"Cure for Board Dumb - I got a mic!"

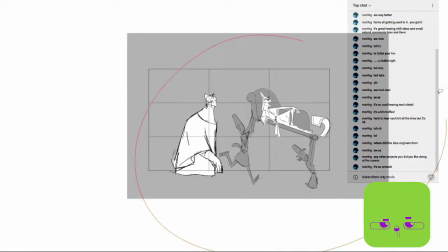Lower enough just slightly.
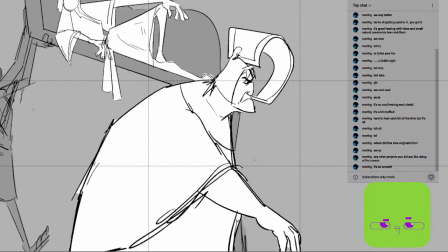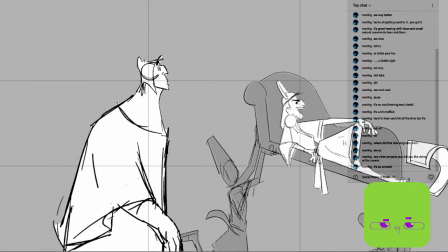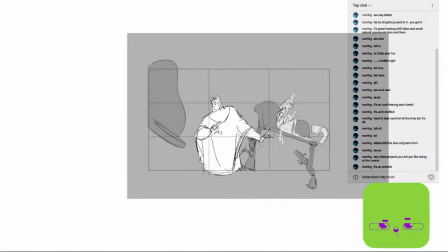Yeah, he's way too big.
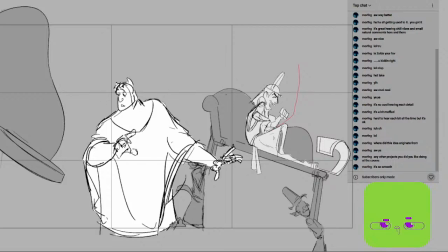It's fine. It's fine. It's fine.
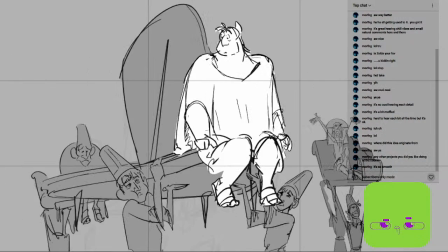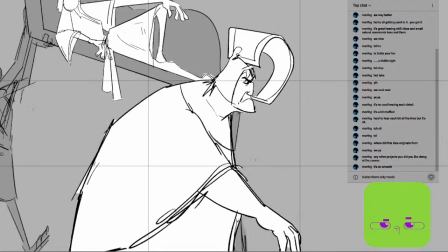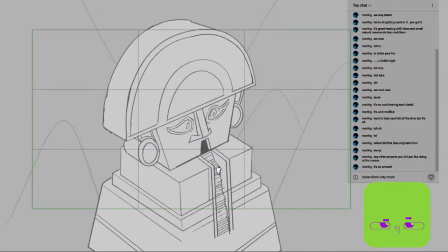Is that better or no? Oh, thank you.
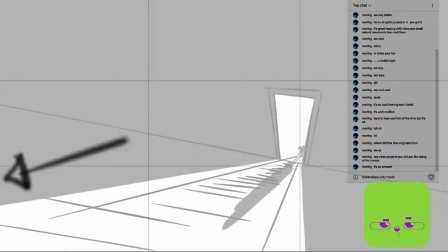Does it look better having Cusco lower down or higher up, do you think? Did I improve it by moving his placement lower?
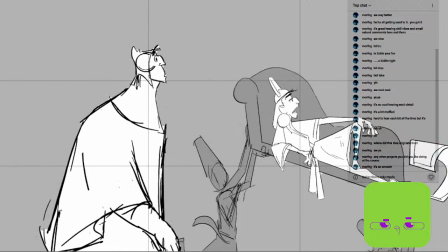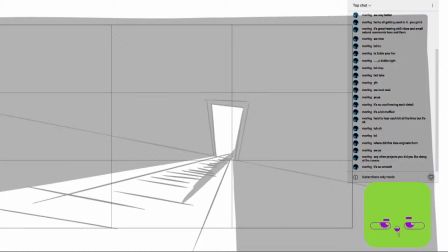Does it? Because obviously I need to readjust Pacha's eye line, maybe in like the angle of his head, but
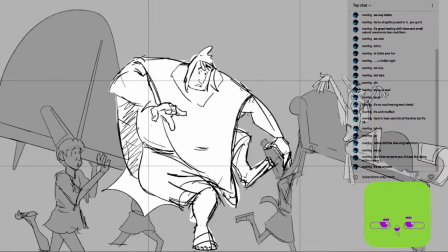yeah, I think that's better. I need to
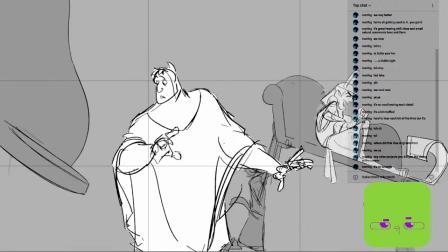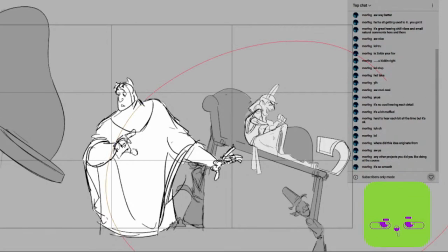adjust that now across the rest of it.
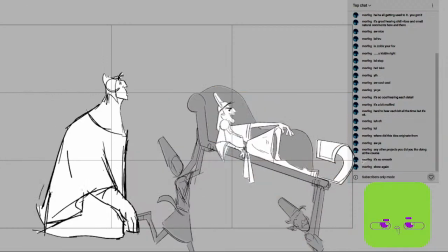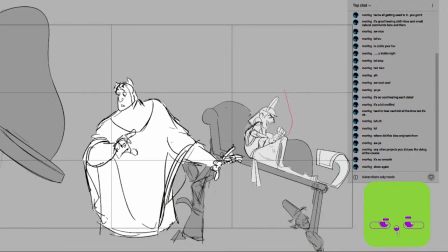And he's too big again. His torso's too big now. Thankfully I can just like do that. It's fine.
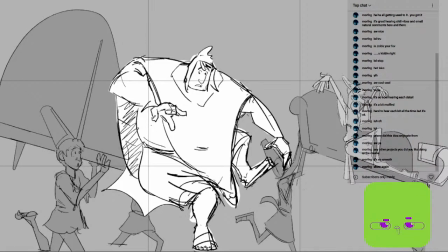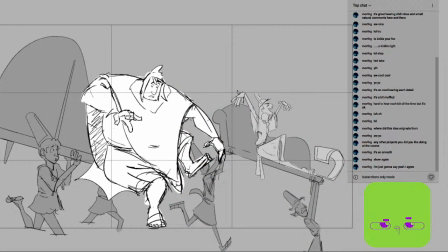Thank you.
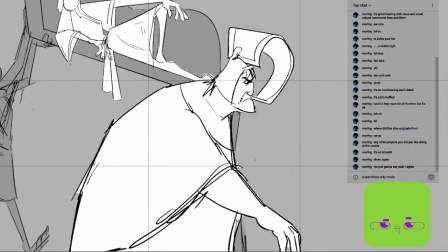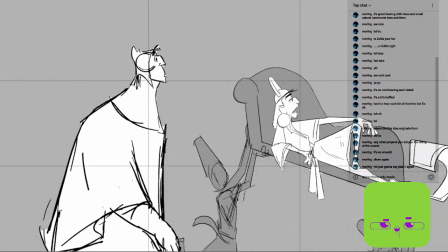I think that, yeah, I think just the idea of like, I don't know, I don't know.
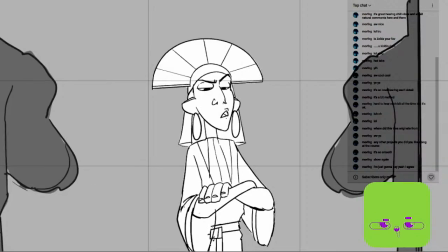I don't know what looks better.
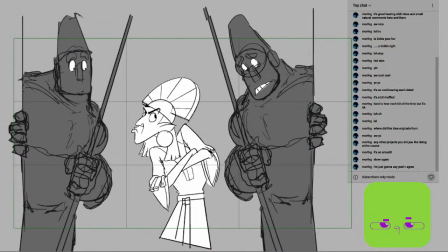Because like him being on the exact same eye line as Pacha. Should it be? Oh no, I'm getting way too into the weeds about it.
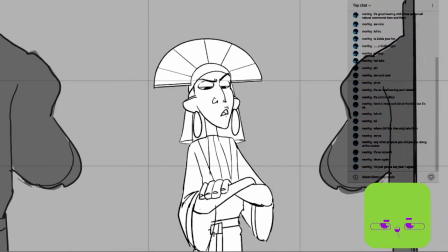I'll just watch it, and if it doesn't like distract me, if it's not distracting, then it's fine.
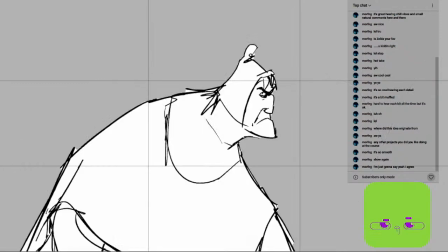I'm not gonna think too much about like the power dynamics of his placement in the frame.
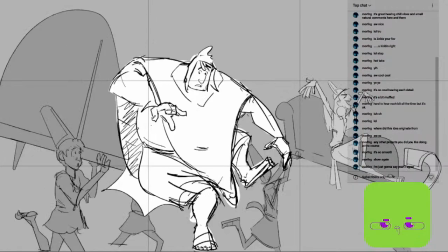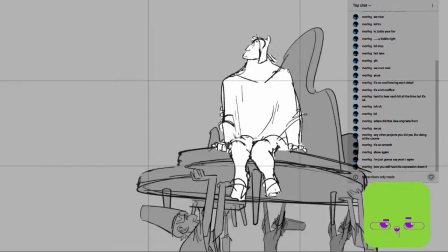I think, you know what, it might depend on the background, so I'll leave it as is for now.
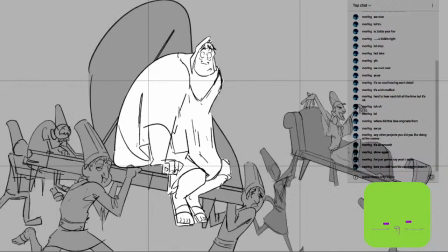Because the camera's going to swing around. So I think actually this, or is it this here?
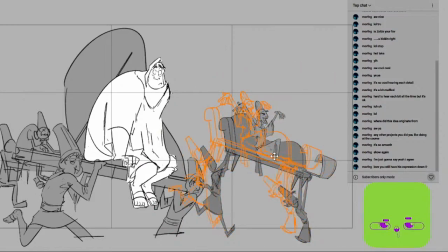You should be moving back up the stairs a little bit because the camera's going to swing around.
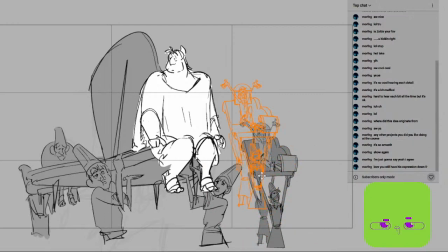And then here you can be like higher up because he'll be elevated up the stairs.